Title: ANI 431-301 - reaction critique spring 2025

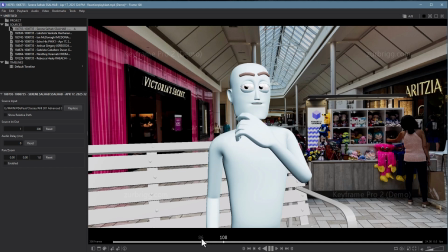(66:00)
The hand doesn't change at all, so it feels very stiff, I guess is what I would say. I don't know what's going on here. We're losing the eyes quite a bit.
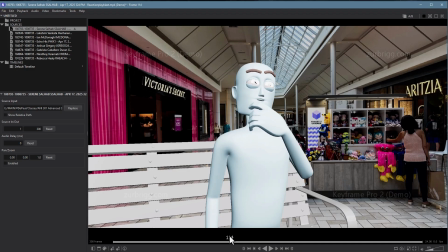(66:23)
If he's supposed to be thinking here, I might just be getting lost in the highlight in the eyes. But that's pretty weird to look at. I don't know what's going on there.
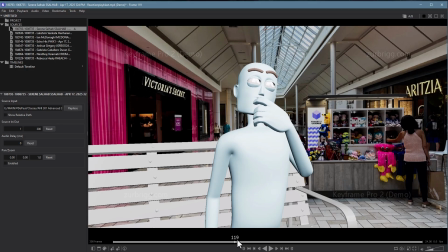(66:41)
Again, he's putting his hand up to his face as if he's going to do something, but then it's not doing anything. Just kind of wiggles around in the same pose. Like I think we've been in the same pose for like multiple poses now. Maybe even since the beginning. Looks like it.
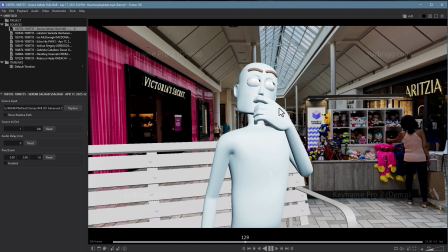(66:57)
So the hand is just kind of stuck, and it's an extremely expressive part of the body. I'm not sure what he's doing here. It looks like he's trying to brush his teeth or something. So you're being very loose with your gestures, but you need to be very specific. This last part too, just timing wise,
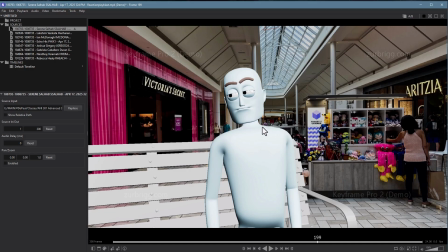(67:19)
like it's timed out exactly with the voice, and therefore it feels like maybe he's supposed to be speaking and he hasn't been lip synced yet. It's confusing, and then he just stops the remaining like 100 frames of the shot.
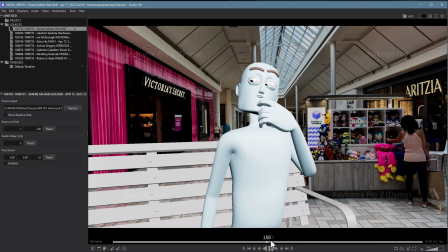(67:32)
So I'm assuming that you didn't. Let's see.
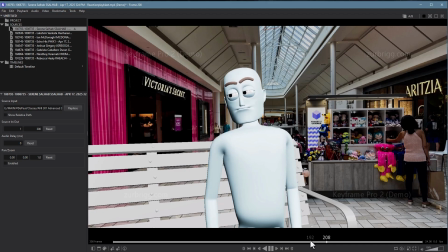(67:39)
And you stop a little bit before the end of the actual shot. Well, maybe not.
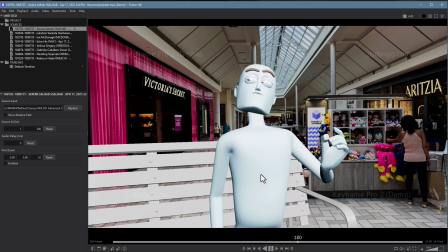(67:47)
But even that's pretty dead. It's a really stiff finish here.
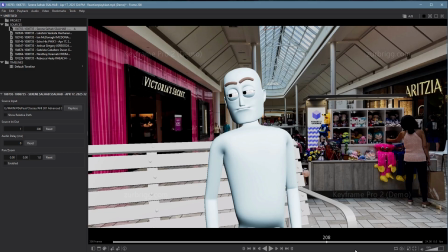(67:53)
You need to finish this out with a nice follow through on the body parts, and then get rid of the extra, 80, 90 frames here that aren't doing anything. So, but the big thing for me is I don't know what he's doing throughout this shot.
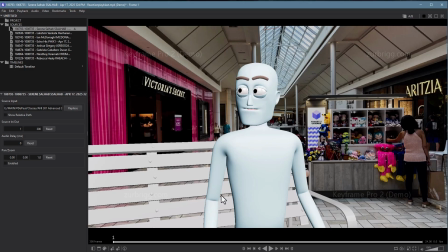(68:09)
He doesn't seem particularly engaged with anything. Like, again, he doesn't need to stare at him the whole time.
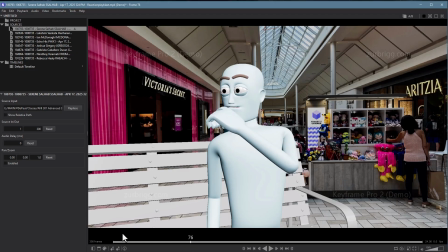(68:16)
He could be looking at the thing that this guy was looking at and maybe trying to figure it out would make more sense. I just don't know where this guy is, and I don't know where the thing is that they're both looking at, and I don't know what the gestures are. So I end up just being very confused, along with, again, a pretty stiff animation.
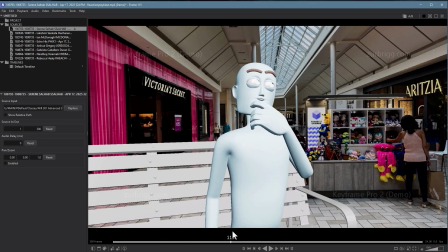(68:34)
Here, there's no overlap on the head. There's no overlap on the wrist almost anywhere. The hand pose never changes in the one hand that we get.
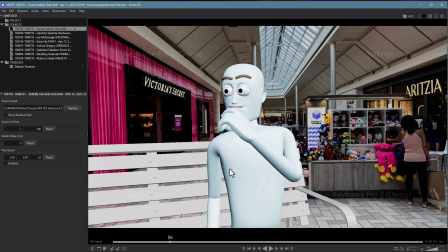(68:42)
So this one needs some more work for sure.
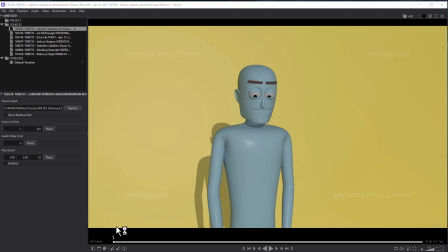(68:47)
Right, Lakshmi, this is the shot.
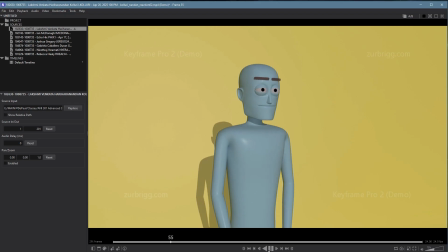(68:52)
Let's check it out.
And did you stop and think that maybe infants need darkness? That maybe darkness is part of their natural development? No. Mm-mm. And did you stop and...
All right. There's some issues here that we're going to address in just a minute, but
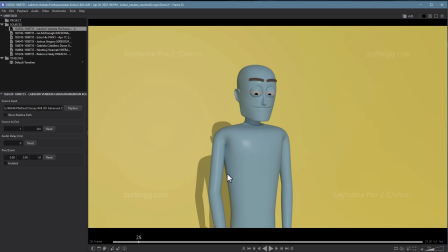(69:12)
it's not the most exciting shot to watch just because the character's not doing anything. They're just listening. But this reads well, and your timing's really good.
And did you stop and think that maybe infants...
I love the start here, looking away.
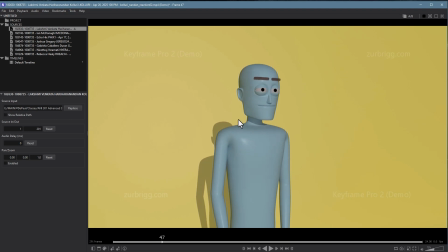(69:29) And did you stop and think... Thinking, I can see
the eyes moving. Maybe infants... And then looking up here, I even love the fact that body and head go up, and then the eyes are delayed there. It's a really nice touch. It kind of leaves him kind of steeped in his thoughts a little bit longer, which is really nice.
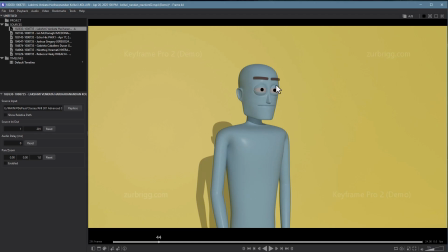(69:43)
And the timing of this versus the voice is great. You immediately feel like this person's listening to the person talking. So a really great start.
Darkness? Darkness.
I like the idea of the gesture here. The gesture itself doesn't work out great, but we'll talk about that in a minute. But I like the idea and the timing of it.
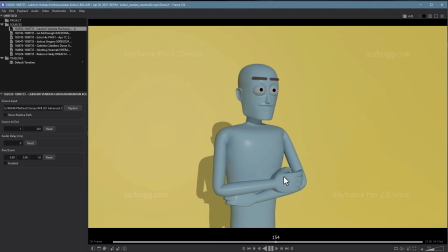(69:59) Part of their natural development.
And the little finger movement there is kind of nice.
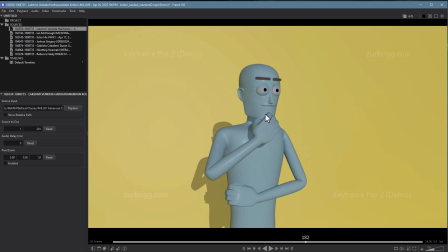(70:05)
And then here, like the character thinking a little bit, timed out really well. And then this part's my favorite right here, that the character has the reaction before they say it, and say it in the way that they feel ashamed.
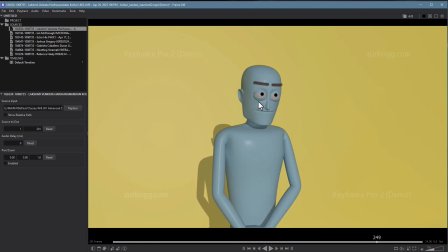(70:22)
So this is just a great start to that, which is like, no, I didn't.
No.
And then they say what they just thought. And that gesture really shows that thought.
And did you...
So it's really, it's nice gestures, well thought out, and well timed.
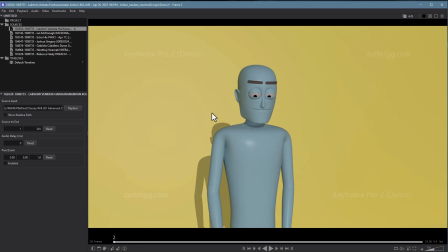(70:40)
So why the criticism at the beginning? Well, face-wise, you're not doing much in the way of posing. Again, we don't want to leave the brows flat like this. You want a little bit of curve to them so it feels naturally like it goes with the skull. This is just sort of the default max pose, and it's not a good one.
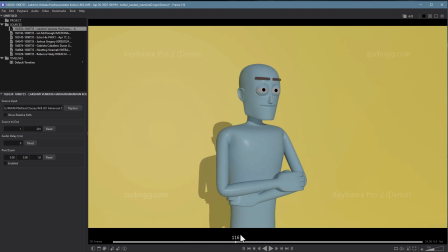(71:00)
They're also pretty high for a character kind of neutral. So this is much better. That little bit of curve starts to feel like a real eyebrow. You had one in there somewhere else too.
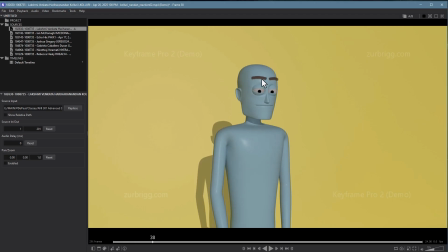(71:14)
Yeah, for a second there, they get a little life right here. But this is, again, pretty high for like sort of a neutral pose.
Stop and think that maybe infants need dark. And did you stop and think that...
Although as a thinking pose, that's nice. But I would start out then, not default flat, but I'd start it a little bit lower so it can raise into that position.
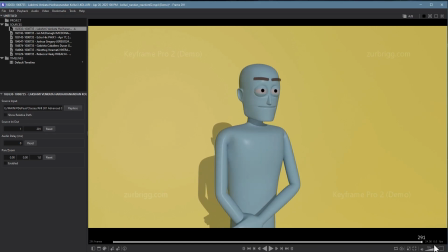(71:34)
Likewise, I don't think your eyelids change their position at all, ever. They blink once, but there's no change there. And that's where we're getting a lot of emotion from. If someone feels guilty, someone feels elated, if someone feels curious, we're going to see it in their eyelids before anything else.
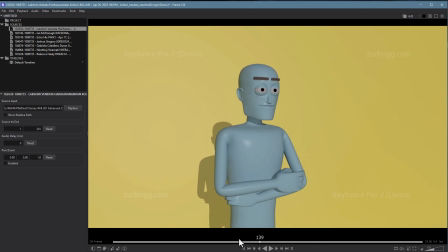(71:52)
And we don't get any of that here with this character. The rest of this is a lot of mechanics. So like here, there's no movement on the hips at all. Now the character's not doing a lot of movement, but they are moving.
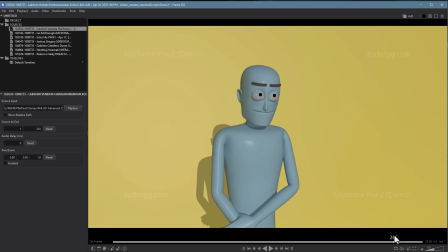(72:06)
And certainly we'd want to involve the hips in that. A lot of your movements, like here on the shoulders and the head, they're completely flat. If we're looking at the axes, they're just going right along with the axes of movement, which is really dull. You want to try to get at least a couple axes there.
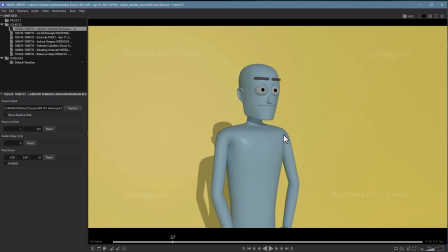(72:25)
Remember that when your character bends forward, the hips should go back to compensate. And when the character goes back, the hips should go forward to compensate. So we should see some of that. A lot of your gestures just don't include any overlapping action, like here in the head and the shoulders and the neck, no overlap.
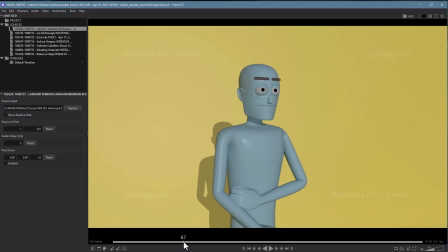(72:42)
Here, no overlap on the wrists. This one kind of has a follow through. The other one doesn't have any. This has no follow through. No. No follow through. No anticipations anywhere.
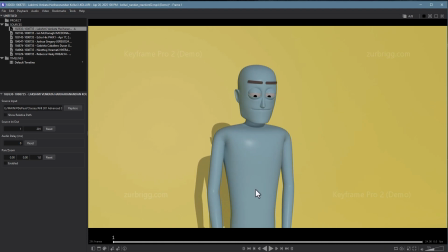(73:02)
So it just feels really flat, pose to pose, without much life to it. And then fairly neutral in the expressions. Now her voice is somewhat neutral, but you can tell there's shame in there, and that's what you animated too.
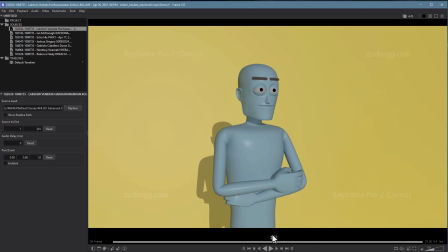(73:15)
So I want to see that in the facial poses too. So you're thinking the right things, but the execution isn't there. Also note that for a character that's supposed to be crossing their arms or relaxing their arms, you're close to a decent fake, but you're not quite there. With this hand not even grabbing the arm. This one's decent, grabbing the body.
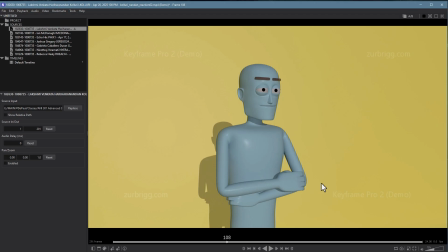(73:34)
That works pretty well. But this one's just hovering on top of there. It's kind of a funky angle on the wrist. I'm not really buying that one. So, again, this is going good places, but the execution needs a lot of polish.
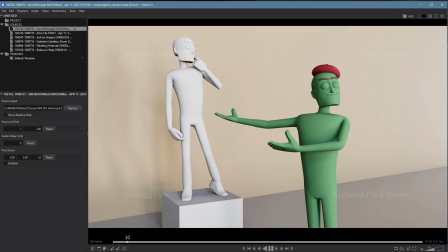(73:51)
Hey, Ian, you're next.
Let's take a look at what we got. You are despicable. I challenge your so-called talents. I can do anything better than you. Yes, I can. Yes, I can. Yes, I can. You are despicable. I challenge your...
All right. Ian, I think this shot is working out really great.
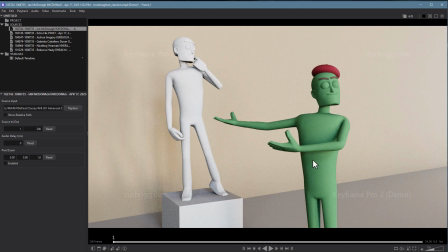(74:08)
I think you've chosen a great subject matter here in order to have this voice work. It totally makes sense.